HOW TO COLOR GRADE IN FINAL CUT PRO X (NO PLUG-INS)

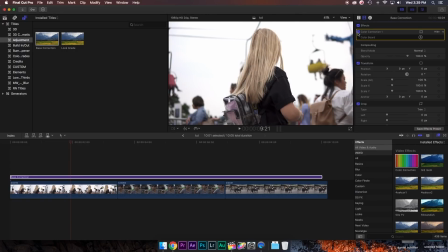244s
What this has done is added a bit of contrast to our footage, made it a little bit more punchy and exciting, so we're off to a good start. The next step is to bring in another color correction effect and drag that into our base correction. And this second correction is going to be our white balance correction, basically solving any color cast that we might have or if we incorrectly white balanced in camera.
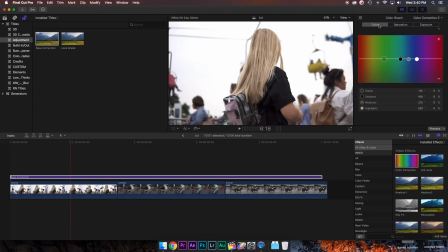263s
This is where we're going to fix that. So we're going to open the color board and go to our color panel. And again, we have our global control as well as our shadows, midtones, and highlights. For basic color correction in our white balance, we don't have to worry about the shadows. shadows, midtones, and highlights. Rather, we can just affect the global adjustment. And something I noticed about this shot is that it looks a little bit cooler than I want it to.
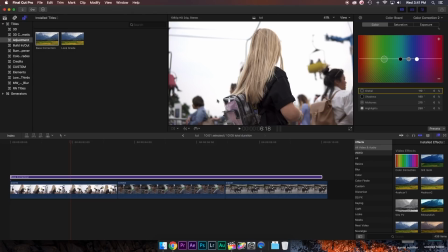282s
I want to warm it up a bit because I do want it to have that summery vibe. So what I'm going to do is where it says 110 degrees, I'm going to click and drag down until my global slider is in that red-orange area. And as you can see, nothing has happened yet because we're still at 0%. From here, I'm going to click and drag up to introduce some warmness to the shot.
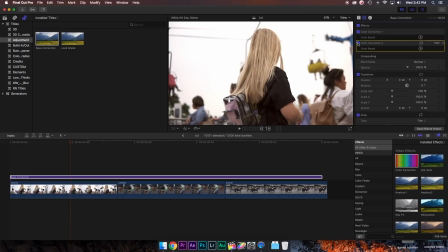301s
And I think I'm going to stop at around 5%. The difference is very subtle, but if I click on and off here, you can actually see that we have in fact warmed up our shot. It's not quite as blue and cold looking as it was previously. So that is how you do a basic color correction in Final Cut Pro 10,
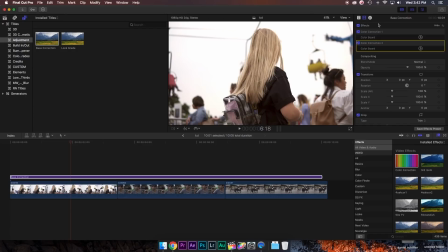316s
but I know that most people want to add a look or a grade to their shot to bring a nice vibe or cool feeling to their footage and really tie the whole video together as a whole. But before we do that, we have to make sure that we do our basic color correction to every clip in the video so that they all match each other, so that when we do add our grade,
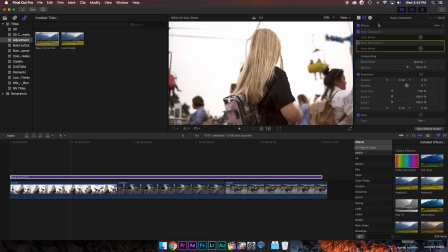332s
we can nicely lay it over and all of the clips in the video will flow and not look drastically different from one another. So in my example here, I have three clips. So what I'm going to do is I'm going to take this base correction and drag it till the end. I'm going to click B to bring in my blade tool, and I'm going to cut in between these clips. Now I've divided my base correction into three separate segments, one for each clip,
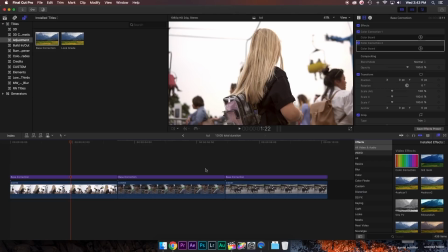351s
and I'm going to adjust these other two clips to make sure that they're properly balanced and exposed.
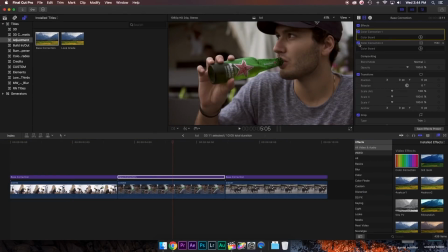356s
So starting with this clip here, I'm going to turn off my color correction too.
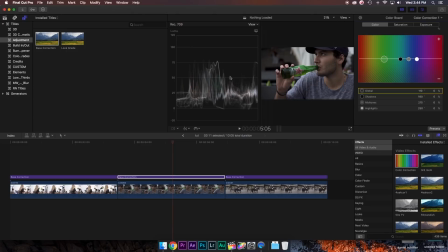359s
That would be my white balance correction, and I'm going to adjust my exposure, bring up those scopes, and as you can see, I'm way underexposed, so I'm going to bump up these highlights a whole bunch.
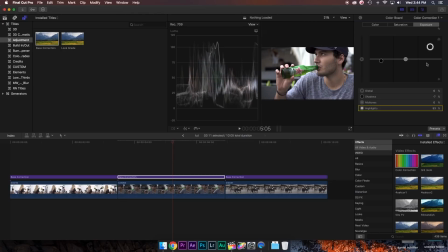368s
And like I said, just before we start losing data, and I'm even going to bring these shadows up a little bit.
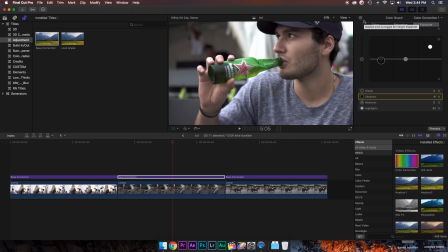375s
And as you can see, we're much brighter now, looking a lot better. So this is what I was talking about, that you don't want to just add the same base correction to the entire video. You want to adjust each clip individually because not every clip is going to be exposed the same. The same goes for white balance. If we turn this on here, my skin is actually looking a little bit green to me. So I'm going to take the slider and move it just a bit to the left away from green.
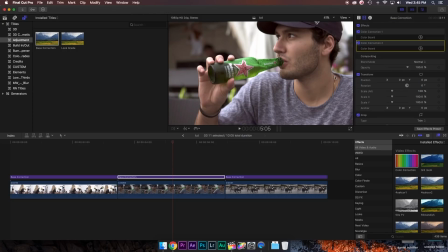395s
And I think that looks pretty good. And I'm going to repeat the process for this last clip.
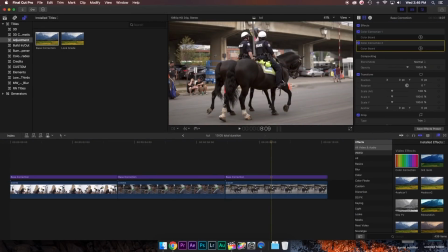400s
So now that all three clips are properly exposed and white balanced, I can go ahead and add a look grade over top of all three clips.
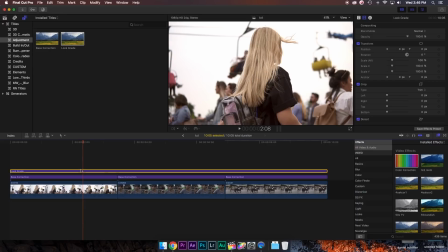407s
I'm going to go back to that first clip or hero shot, and I'm going to start adding a stylistic look to this video. I'm going to drag on my color correction effect onto this adjustment layer, open the color board, and I'm going to start with saturation. I'm going to turn up my global saturation about 46%.
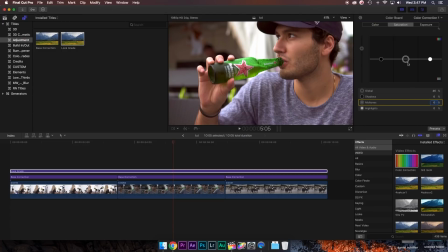422s
I really want to avoid oversaturating my skin tone, so I'm going to take my midtones and bring those down about negative 15%. To counteract that global saturation. So if we turn this correction off and on, you can see we've added a good amount of saturation, adding some vibrance to the shot.
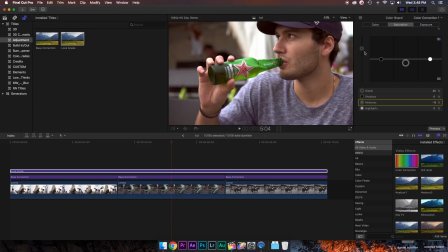436s
I'm pretty happy with how it looks, and I would probably leave it at this, but for the sake of this tutorial, I'm gonna boost the saturation even more so we could really see the difference. So I'm gonna push the global saturation to about 50.
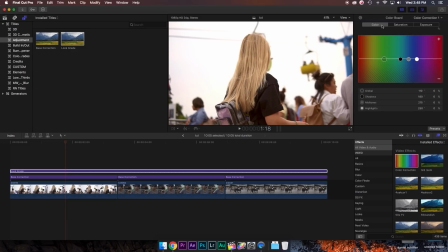446s
The next thing we're gonna do is go into the color board and go into our color tab and play around with the different hues and tones that we can introduce to our shot. A very common look in film is the teal and orange look. I'm not gonna overdo it, but I'm gonna use this basic concept of complementary colors and color contrast to add a dynamic look to the video.
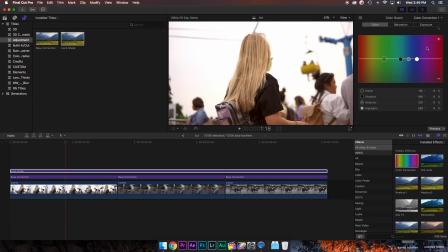464s
Before I do that, I'm briefly gonna explain how this color board works. Along the x-axis or horizontal axis, the colors change from red, orange, yellow, green, blue, violet, and then red once again. Basically all the colors of the rainbow.
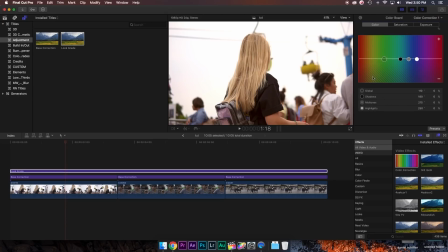477s
And then on our up and down or y-axis, we are able to adjust the intensity of these colors based on the channel that we will be adjusting them in.
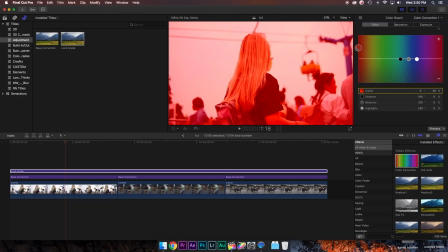485s
For example, if I take my global slider and push it up into red, you can see that most of the shot, shadows, midtones, and highlights now have a red hue to it.